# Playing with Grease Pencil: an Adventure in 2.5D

I think he likes the name
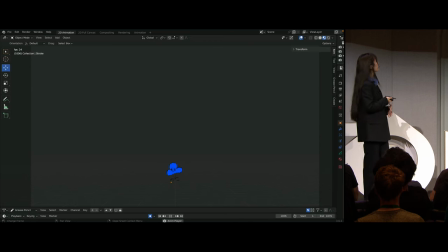so I feel like the world seems a little bit empty so let's give Mr.
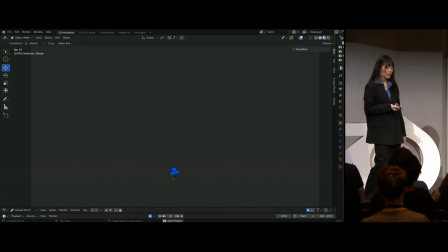Cloudy Pants a home and here will be our second vote do we want them to live indoors or outdoors?
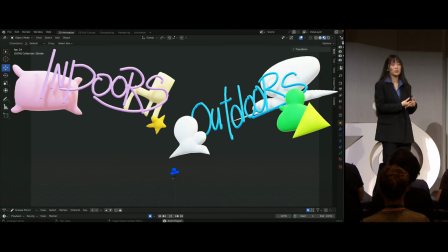So those of you who want to give Mr. Cloudy Pants a home indoors, please put up your hands. Wow. Okay. Okay, those of you who want to touch grass and go outside, please put up your hands. Wow. That was really different from the beginning, but okay, outdoors it is.
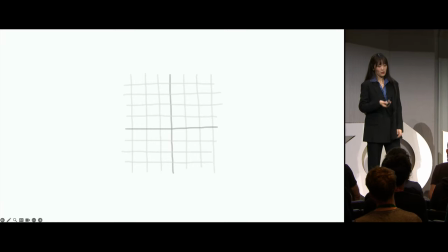So before we start drawing, I'm going to go quickly into what it's like to switch from a 2D canvas to a 3D canvas. When switching, if he'll go, please. It did not.
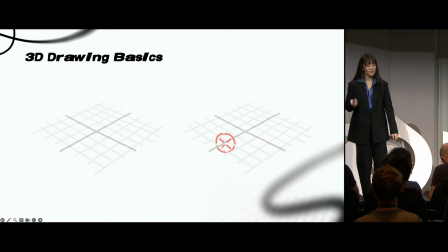That's cool. Let's go into 3D drawing basics.
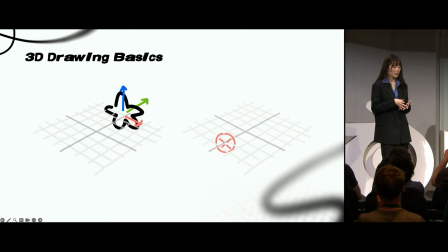So there are kind of two ways of working that I find are best for beginners, either by just drawing a water plane works and then moving the grease pencil around manually,
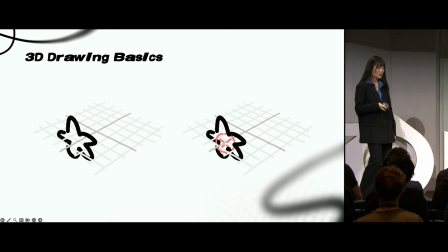or by targeting the grease pencil to a 3D cursor and then moving the cursor around instead of the thing when you want
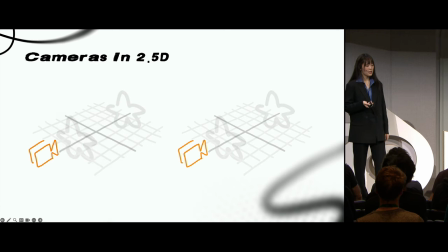to draw on a new depth. And some camera movements I think work best for this kind of workflow is either dollying backwards and forwards,
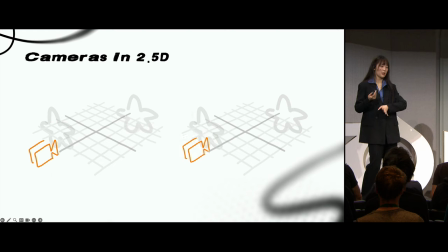or just panning around on a flat plane and not really rotating around the scene. Because if you work in 2.5D, the drawings are flat.
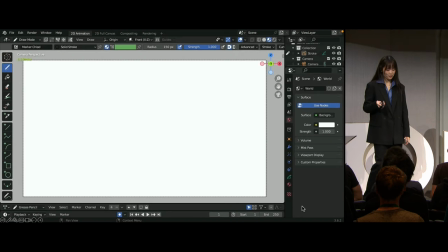So rotating a bit too much is not good. So I am going to start drawing the environment.
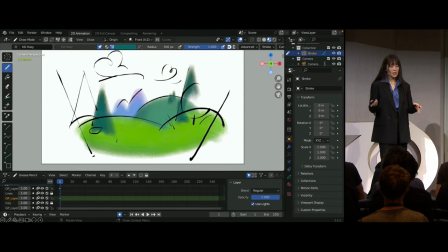And it's really similar to 2D drawing. I'll put down my lines, I'll fill things in, and because I'm actually drawing it, it's a fast and intuitive way of working for people who like to draw,
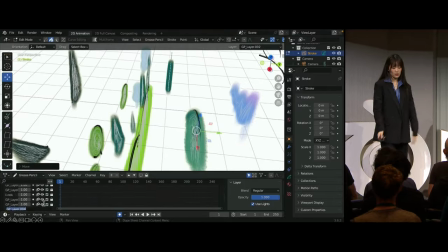and a crystal clear way of getting that 2D aesthetic in a 3D space. And then I start separating my drawings into different depths.
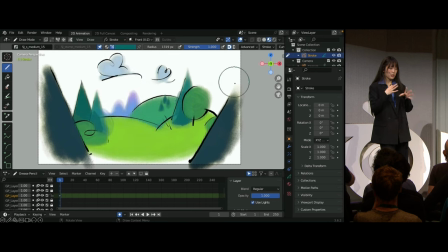And after I do that, I'll use some texture brushes to add some grit to the scene here and there,
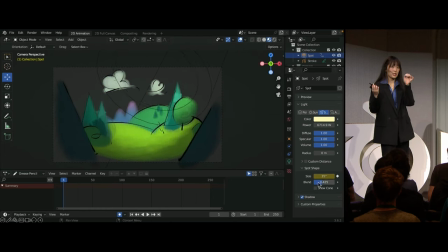and I'll also use some lights just to see what that would look like and how the lights interact with the volume of the grease pencil while I'm working so I can get a better
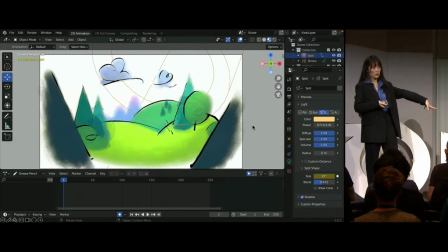sense of what colors to put down and whatnot.
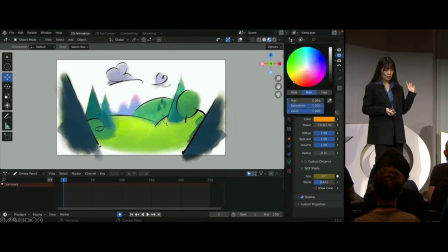and I'm just finishing up with a few more texture bits and we are done so I will give credit where credit is due
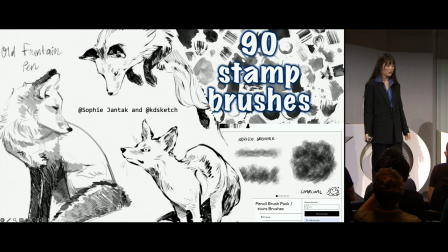our community is held together by artists who make amazing tools for others to use so I will credit Sophie Jantek and Katie sketch for the brushes I'm using in today's presentation please check them out if you have the chance and now that we are done let's plop our little guy in there and see what he thinks.
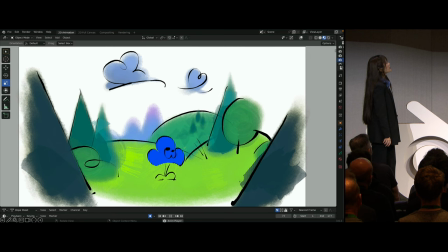I feel like he seems to like it.
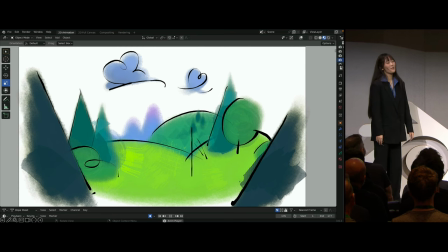I think we forgot to feed him.
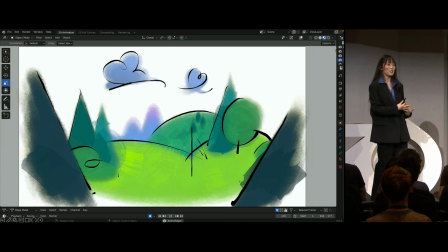Now, that brings back the point I was bringing back earlier about rotation in 2D planes, because we were drawing in a flat space. Once a character turns around or if you move the camera around, they become flat. So let's explore some ways to bring dimension to our world.
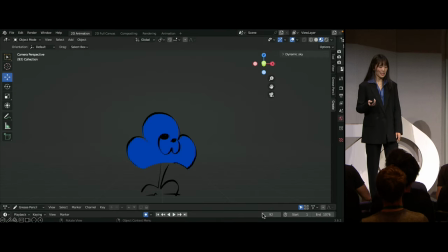First off is by cheating with lights, and this is how I would go about it.
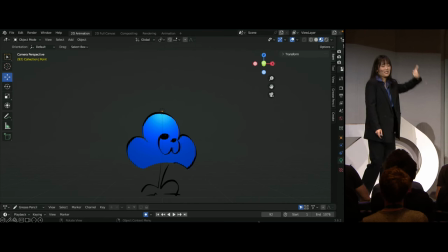And done. It looks 3D now. We did it. But a more complex way of using this method.
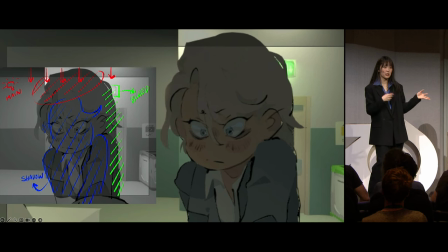For this particular shot, the character is flat and separate out the planes, but with a crap ton of spotlights and a rudimentary understanding of how shading works, you can cheat the hell out of a flat plane,
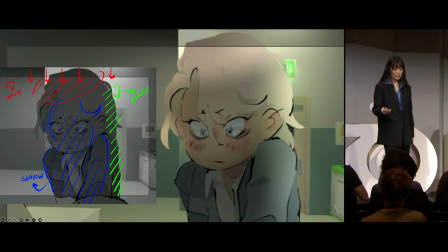which is fine. There we go. But this method can also be used to shapes that aren't entirely flat as well.
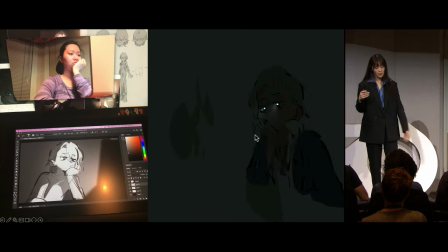Splitting up a character into different layers let's let light interact with them as if they were 3D because the individual body parts do technically exist where they would if the character was a 3D model. And the picture on the left is kind of what the early stages of my workflow would look like.
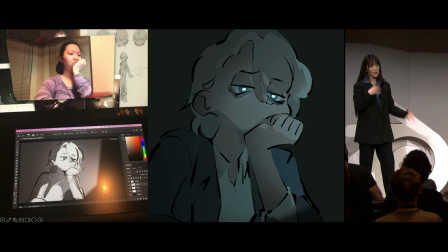I drew the animatic using an actor's reference and then translated that 2D information into my scene when I was working in 3D. And as you can see it's fully interactable, which is cool.
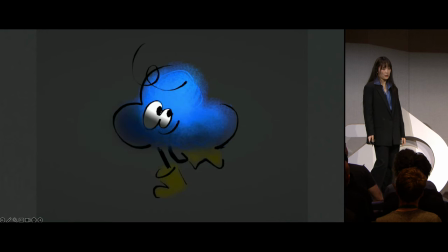And then here I'm playing around with our little guy. I've used a different textured brush.
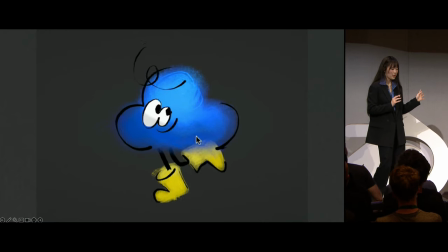The whole thing is still Grease Pencil, by the way. It's not volumetrics. I've used a different textured brush to kind of add a little bit of fluffiness, and if you notice, it is actually 3D now.